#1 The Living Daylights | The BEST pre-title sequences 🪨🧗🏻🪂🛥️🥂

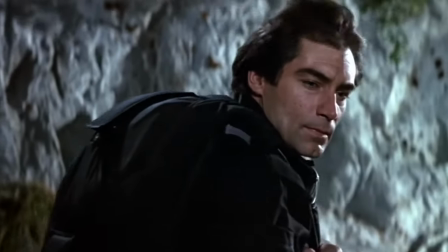264s
Absolutely brilliant the way that Timothy Dalton's introduced.
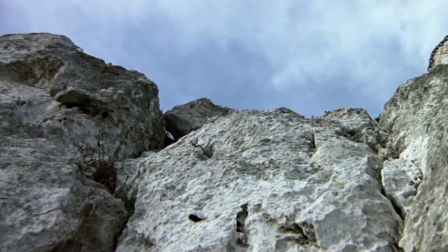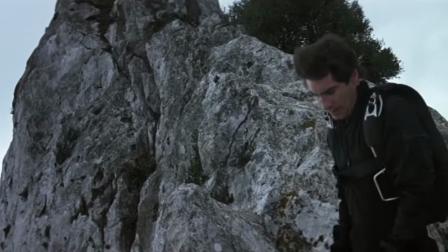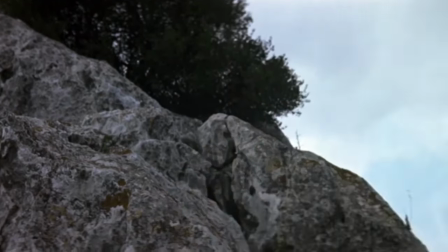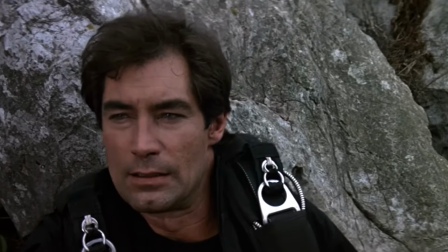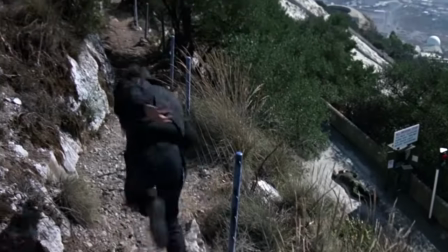306s
Dalton, when he's doing everything on that car, I'm not saying he does it all by any stretch, but I believe James Bond is doing that.
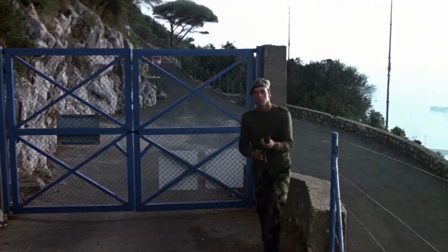315s
Yeah. And that is, to me, is why this works so well.
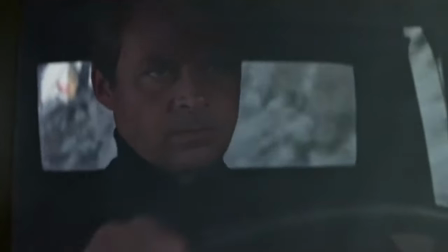321s
Because there is not 1 minute that I don't believe it's James Bond running,
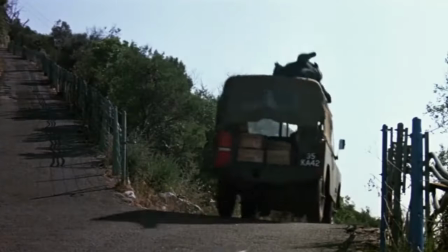325s
it's James Bond jumping on top of a Jeep, and it's James Bond parachuting out of it.
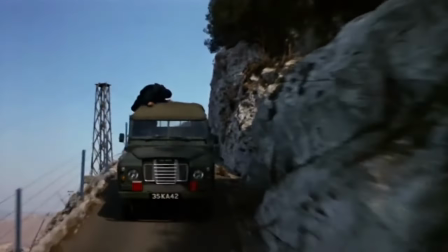330s
It's amazing from Dalton and the stuntmen to create that sense of urgency where you're only in the opening titles,
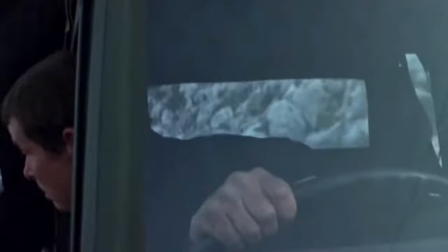336s
but Bond is running, racing, jumping to stop something.
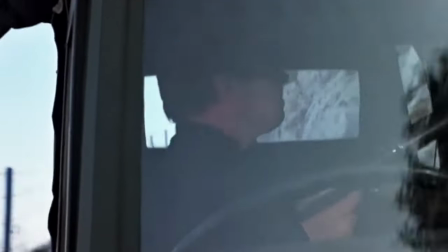341s
Yeah. Like it matters so much. It's him chasing after a truck.
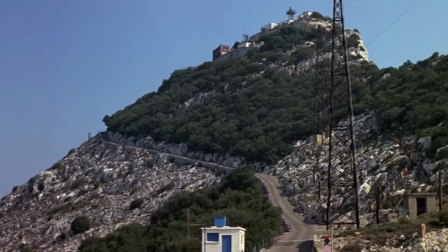346s
It's so important that he gets this imposter. Yeah.
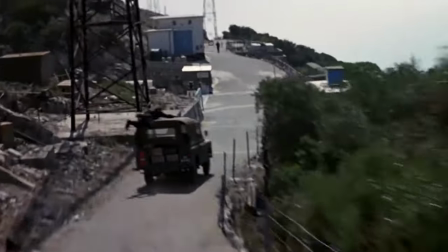351s
It's not just a jump from something. It's not a stunt in a boat necessarily.
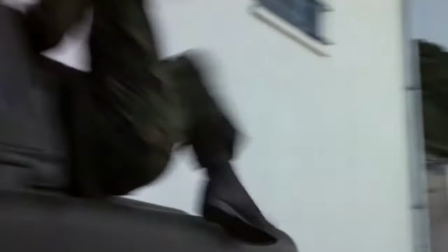357s
It comes out of urgency. It comes out of Bond or Dalton, but like you say, John, feeling that actually Bond is trying to stop something.
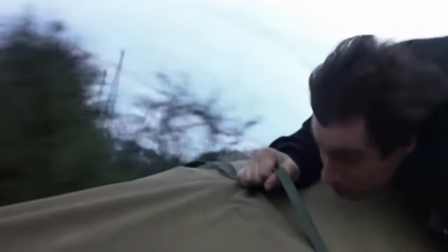366s
He's chasing. Like he has to stop this situation.
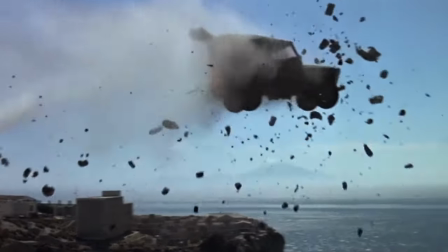370s
The way that he ends it and everything is really iconic. And parachute, really clever use.
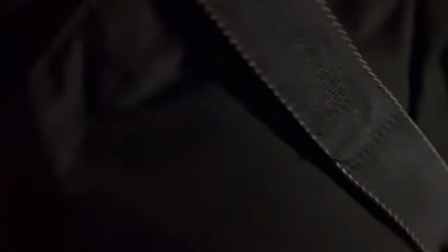377s
We know that he's got a parachute because we've seen him doing that, and the way he exits the back of it to his own safety.
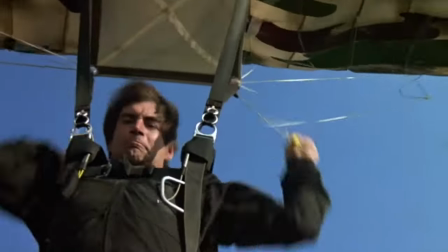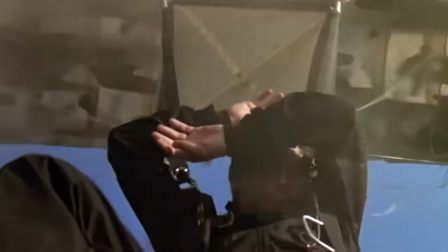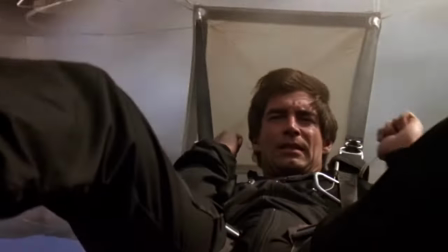394s
And then we get the little bit with Linda at the end, which,
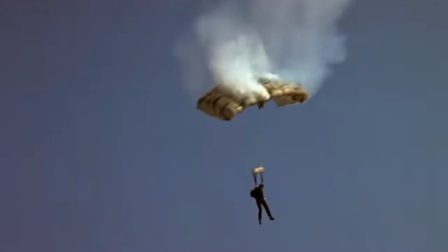397s
they're kind of wanting to establish him as a sort of sexy man as well. a ladies' man.
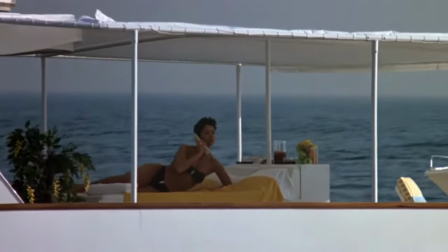404s It's all so boring here, Margot. There's nothing but playboys and tennis pros.
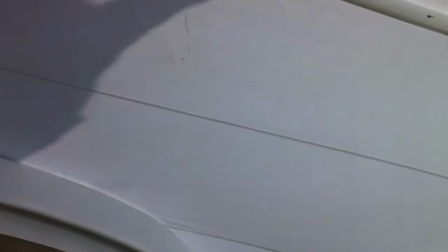409s If only I could find a real man.
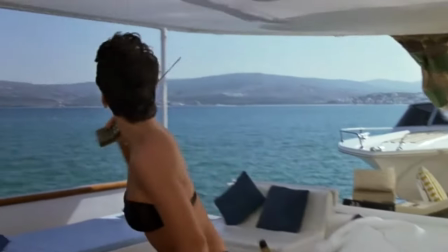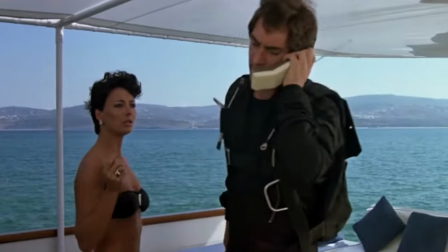418s I need to use your phone. She'll call you back. Who are you?
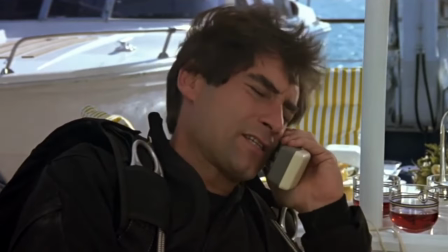424s Bond, James Bond. Exercise Control 007 here. I'll report in an hour.
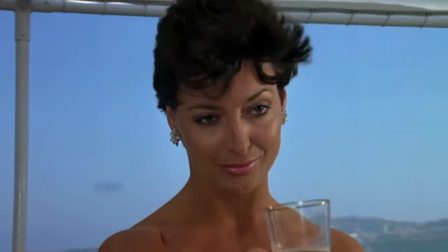430s Won't you join me? Better make that two.
There's many things about John Glenn's films where you can tell it's him, and just the whole, I don't know, just the way the shot and all that. But this is a change. This is a clear change. It's just absolutely perfect. We've said it time and time again. I'm going to say it again that whilst I love that there's a variety of pre-title sequences and you wouldn't want them all to be the same, you've got to keep it fresh. You can't let it get stale. However, as I say, this is my favourite. This is a brilliant template, particularly for a new Bond. Look at that as a way of modelling for Bond 26, the pre-title sequence, to introduce a new Bond, to have an exciting, exhilarating sequence. And then, thereafter you can change it up a bit.